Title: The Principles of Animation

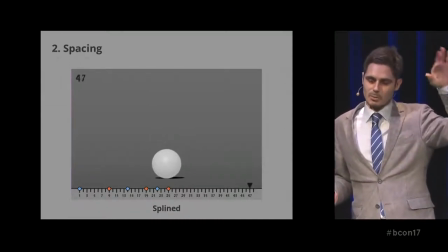It looks a little bit better at the top. It feels a little bit more natural, but of course it gets all wonky and looks kind of weird So we just look at that It's going to be exactly the same way There's going to be that breakdown in the middle and then it's favoring the beginning post and favoring the end post
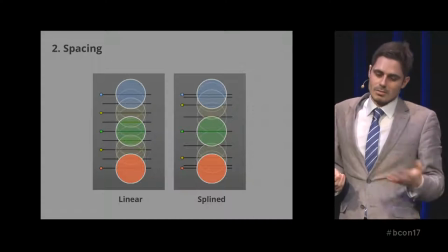now these two versions are Examples of spacing different spacing, but they're automatic.
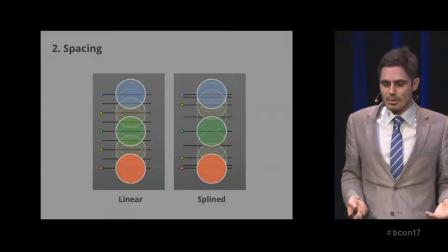They're given to us by the computer and we need to do something more
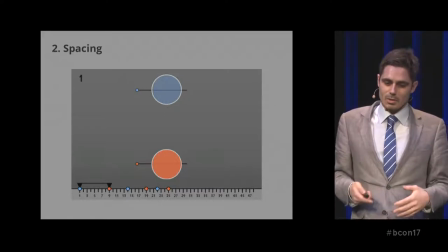Intellectual, I guess we need to come up with what should the spacing be So if I take a ball and I drop it, it's gonna favor the the topmost part So I'm gonna do a breakdown there I'm gonna favor the first part
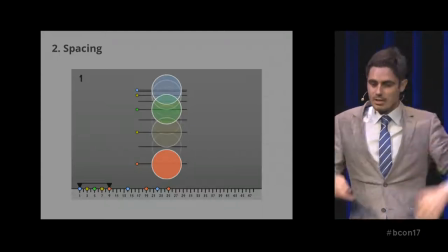and then I'm gonna do another breakdown that favors it and then the in-betweens And then it looks better
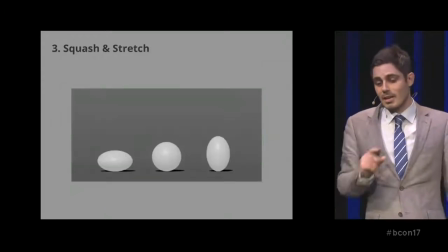Next topic squats and stretch
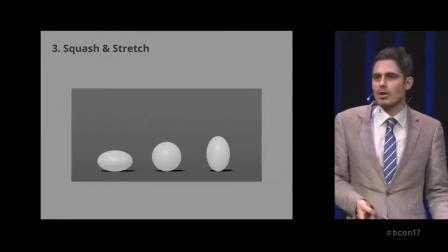Anything can be squashed and stressed to a certain extent I mean if it's a bowling ball, then maybe not but maybe you're exaggerating it Do a little bit of it, but you need to remember it's squash and stress.
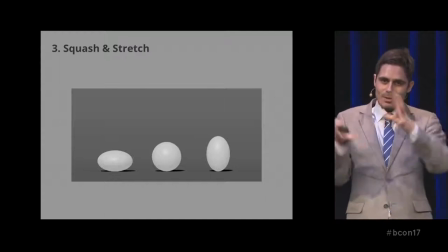It's not squash or stretch By that I mean you don't just take whatever it is and just scale it down and you're done It's scaled down and scale out. So it always keeps the same consistent shape or volume If you will you can push this further of course and it always should
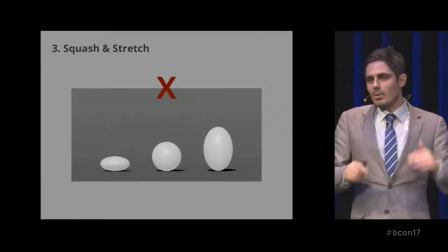feel like it's the same density going on So you don't want that you don't want just scaling down scaling up because then it starts to feel like if you just
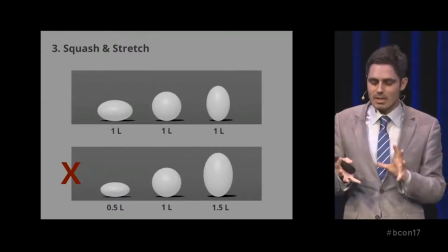imagine a liter of volume of something Just feels like it's losing mass and gaining mass So out of the example that we just did how do we apply that to this so We have exactly what we did now We take the pose where it kind of pushes down hits the floor and we
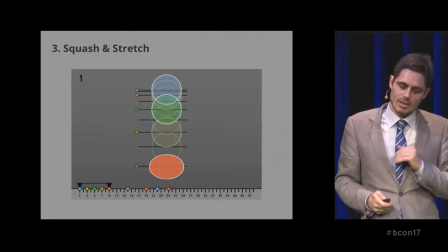just squash it down and stretch it up And then the one just before that,
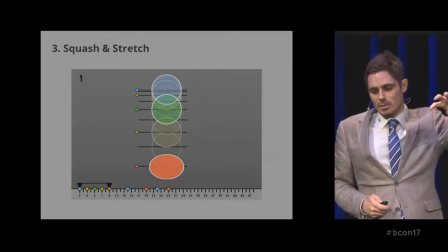that's the one where it has gained the most amount of momentum So we do the flip side to that exactly the opposite and on the way down.
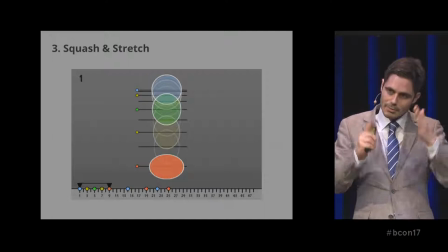It's gaining that momentum So all the other ones need to kind of go into that and then it looks kind of nice
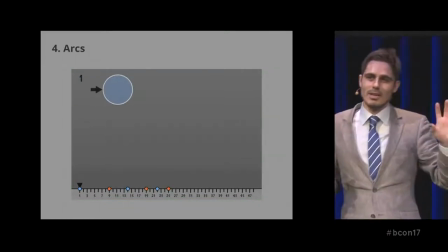Next topic arcs Let's say we have exactly the same thing But now we have the ball and we just want to push it give it a little bit of a nudge
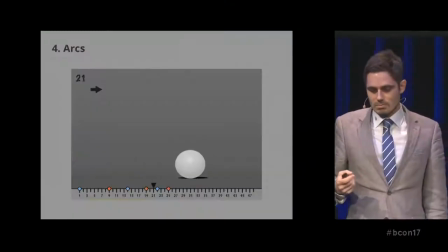in that direction Okay, so now we kind of just have the blocked version of it.
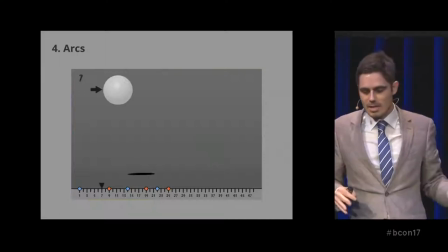We have where it goes up, where it goes down. It's all the same thing, but now it's just pushing it to the side.
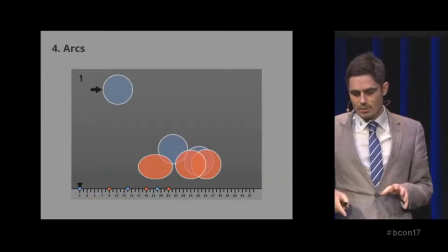So here are all the different extreme poses. The thing is, you know, you might take what you just learned and apply it to this and go, okay,
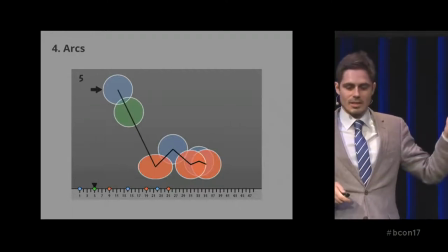draw straight lines, figure out the spacing, the breakdown, but the problem is you're doing straight lines when it should be an arc,
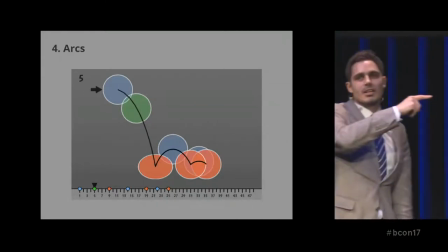because the momentum in one direction is not necessarily going to affect anything in the other direction.
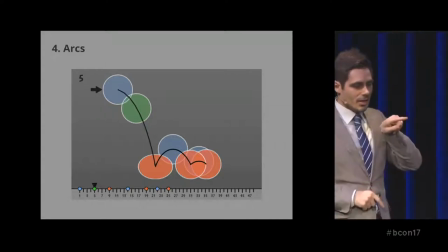So if something's dropping down and you push it, that push in that direction is going to be exactly...
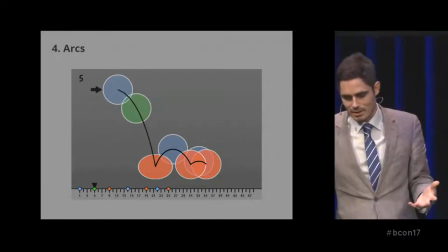It's physics. It's physics. It's basic. Okay, keep on going. So it looks more appealing.
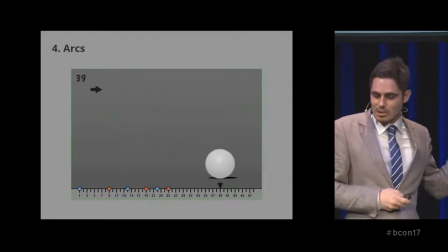It looks cool. There's something wrong, though. Based on what we just learned, we did the squash and stretch.
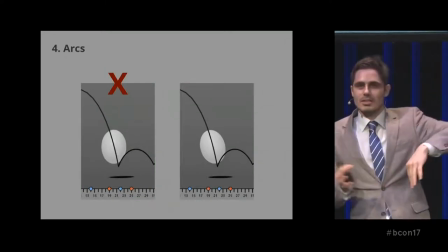It's happening. But it looks weird. It's because the squash and the stretching should always be in the direction in which things are happening.
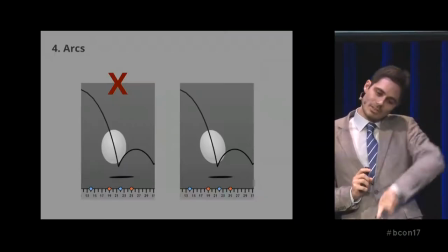So just by tilting it because now we're kind of going in this tilt. Yeah, just follow that.
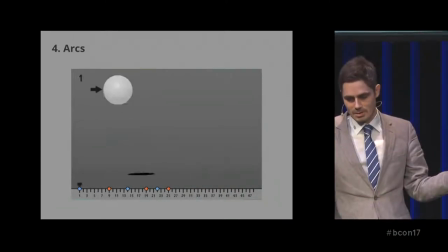Okay, that looks better It's all but it's better
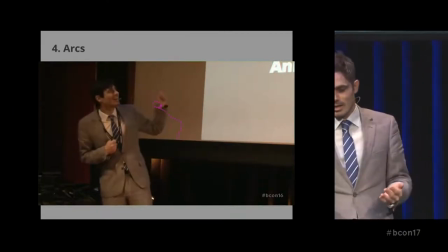Any given like this failure here from last year? he's moving and if you pick any point in his body,
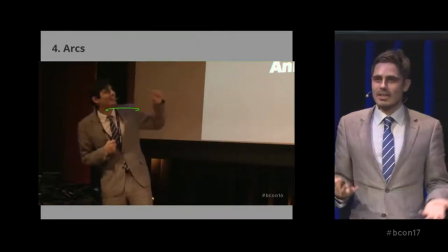he's moving in arcs and If you if you forget that and you're animating a character He's gonna feel like kind of rigid and stiff and
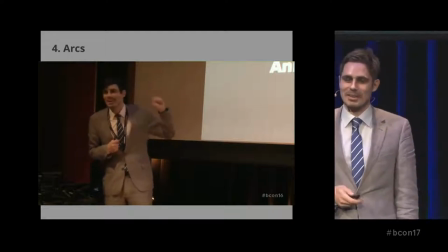weird, but and I am actually a little bit stiff Anticipation, next topic.
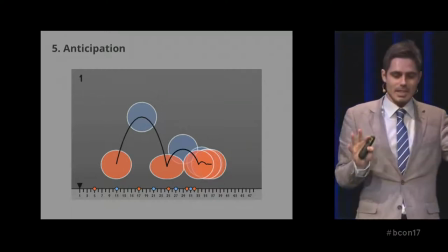Let's say everything's the same, except we have the ball and it's going in one direction now.
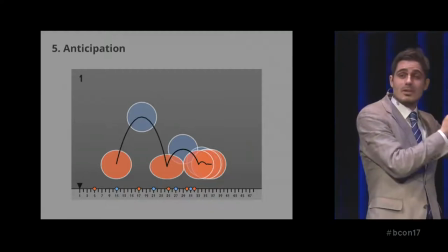I guess it's flipped that direction. But we're going to start from the ground. So what happens when we start from the ground?
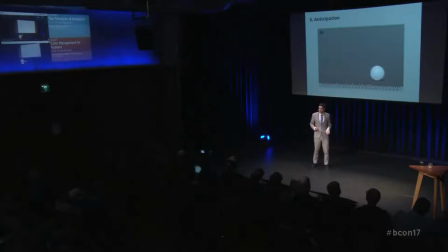It looks like somebody just kicked it. It came out of nowhere. There's a lot of energy that got exerted, but it came out of nowhere.
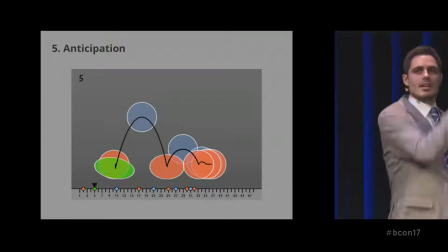So we're going to squash it down first, and then we're going to go there. So this is all about winding up.
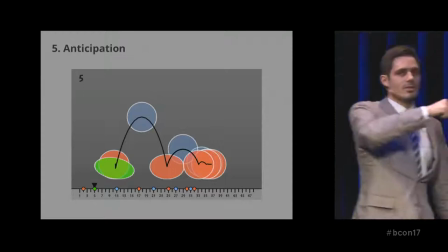If I want to throw this thing, I'm gonna go back and then throw it. So this is the anticipation and this is exerting the force.
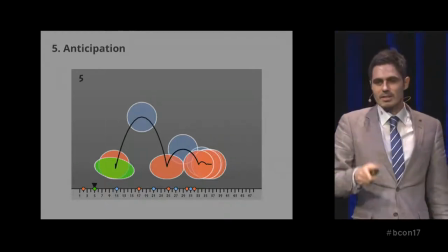It's like coiling a spring and then springing or whatever it is. This gives inanimate objects a lot of agency, so be aware of that.
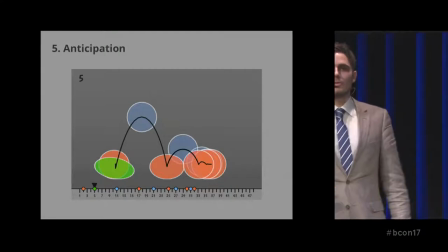So if I have a ball and I drop it and it just bounces down, you won't think that ball is a human being or a person or character.
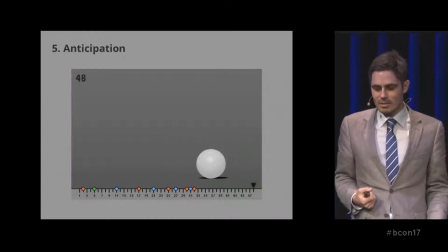But if you do something like this, now all of a sudden that ball wanted to jump.
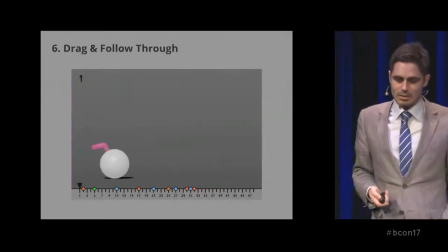So there's a certain level of agency that the viewer is going to give it to it next topic draw and follow through so Imagine that I'm imagine that I have a yo-yo and you know, and it's not actually spinning But it's kind of on the string and I want to go here and I want to stop So if I start going that yo-yo, it's basically inertia that yo-yo wants to stay put so it's like a It's like an annoying toddler that doesn't want to do what you say you want to do So you go and the toddlers like no, and then it'll drag along finally with you But at some point you stop you're like telling the toddler stop and it's like no and it keeps going So that's so this is the drag where you have to drag that toddler around and then when you stop the the toddlers gonna do that follow-through So there's not necessarily a lot of agency in it, but it's it's basic inertia So, here's what it looked like with nothing animated at all. So, I gave this ball a little weird pink ponytail thing. So, let's say the ball is pushing up, but instead of just having it do nothing, it's actually wanting to be where it used to be, so it's dragging behind.
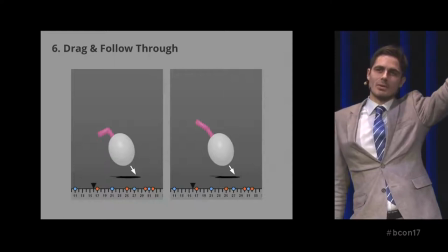Same way, if it reaches the top, it reaches usually kind of an equilibrium, and then on the way down, it wants to be there at that equilibrium.
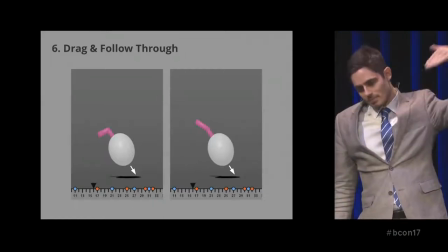So, it's like, no, I want to still be up there, and it kind of drags behind. That is drag.
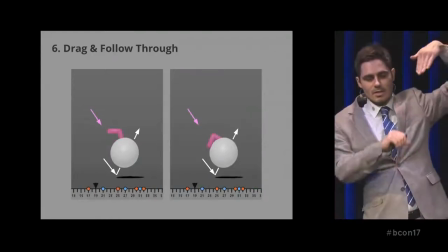But the follow-through is when you, as the ball, hits the ground and wants to go in another direction, that little annoying toddler keeps wanting to go in the same direction it used to be in.
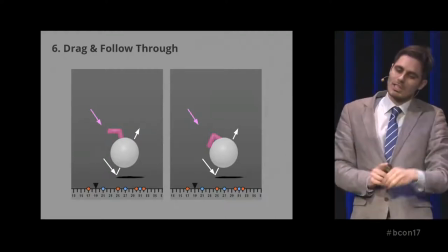So it kind of pushes down when it should be going up. And that's it. Asymmetry. Copy-paste it. The exactly the same thing, the ponytail thing, but now it's kind of like bunny ears. And this guy's just kind of jumping up and down. Easy peasy. The problem is, it's very symmetrical, and if you thought of it very objectively, this is fine. It does what it should be doing. But if you gave it asymmetry, then it's more appealing, so you strive for that appeal.
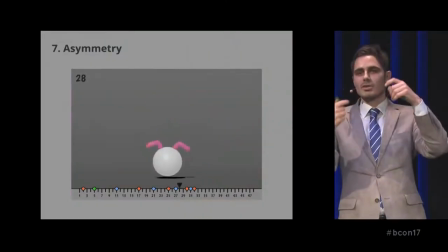And this is not just in the first posing or the last posing. This is throughout the entire animation.
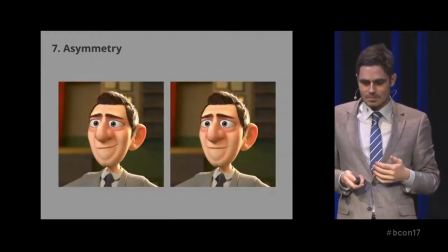You're making sure that they're behaving differently. This also applies to poses.
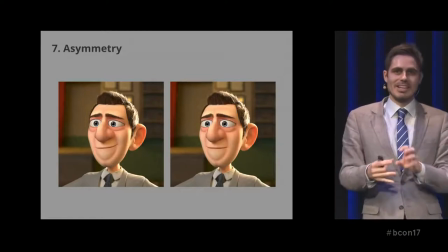This applies to, I mean, all of these things. I'm really breaking it down to the bare-bone basic levels. And this, everything applies to bigger ideas. So, it applies to posing, for example, and facial expressions. In this case, you have exactly the same, well, pretty much the same facial expression, but the difference is, I went in there and I tweaked a lot of these different little bones to give it that asymmetry.
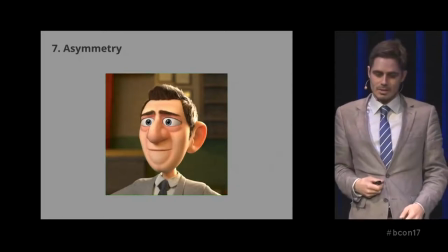So if I just flip it Just something a little bit more appealing about it
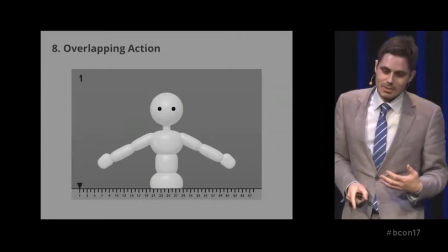Next topic overlapping actually this is not to be confused with follow-through or second direction
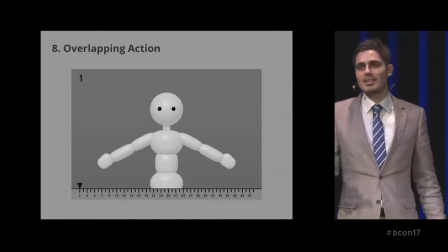But I'll talk to talk about that later or the ball has now graduated in becoming a ball boy Sure why not and if I if I pose him in a pose So this is pose a
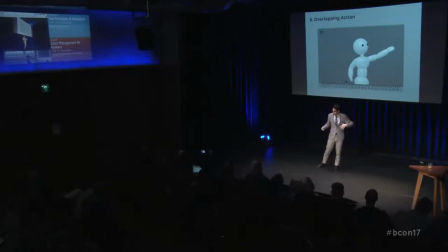and then I want to end him in a pose B. So there's another pose there and if I just Out of these two things out of these two kind of extremes if I just made everything move at exactly the same time It would feel weird. It would be like yeah, so like all these different body parts all this stuff would just Flow like start and stop at exactly the same time It just looks weird.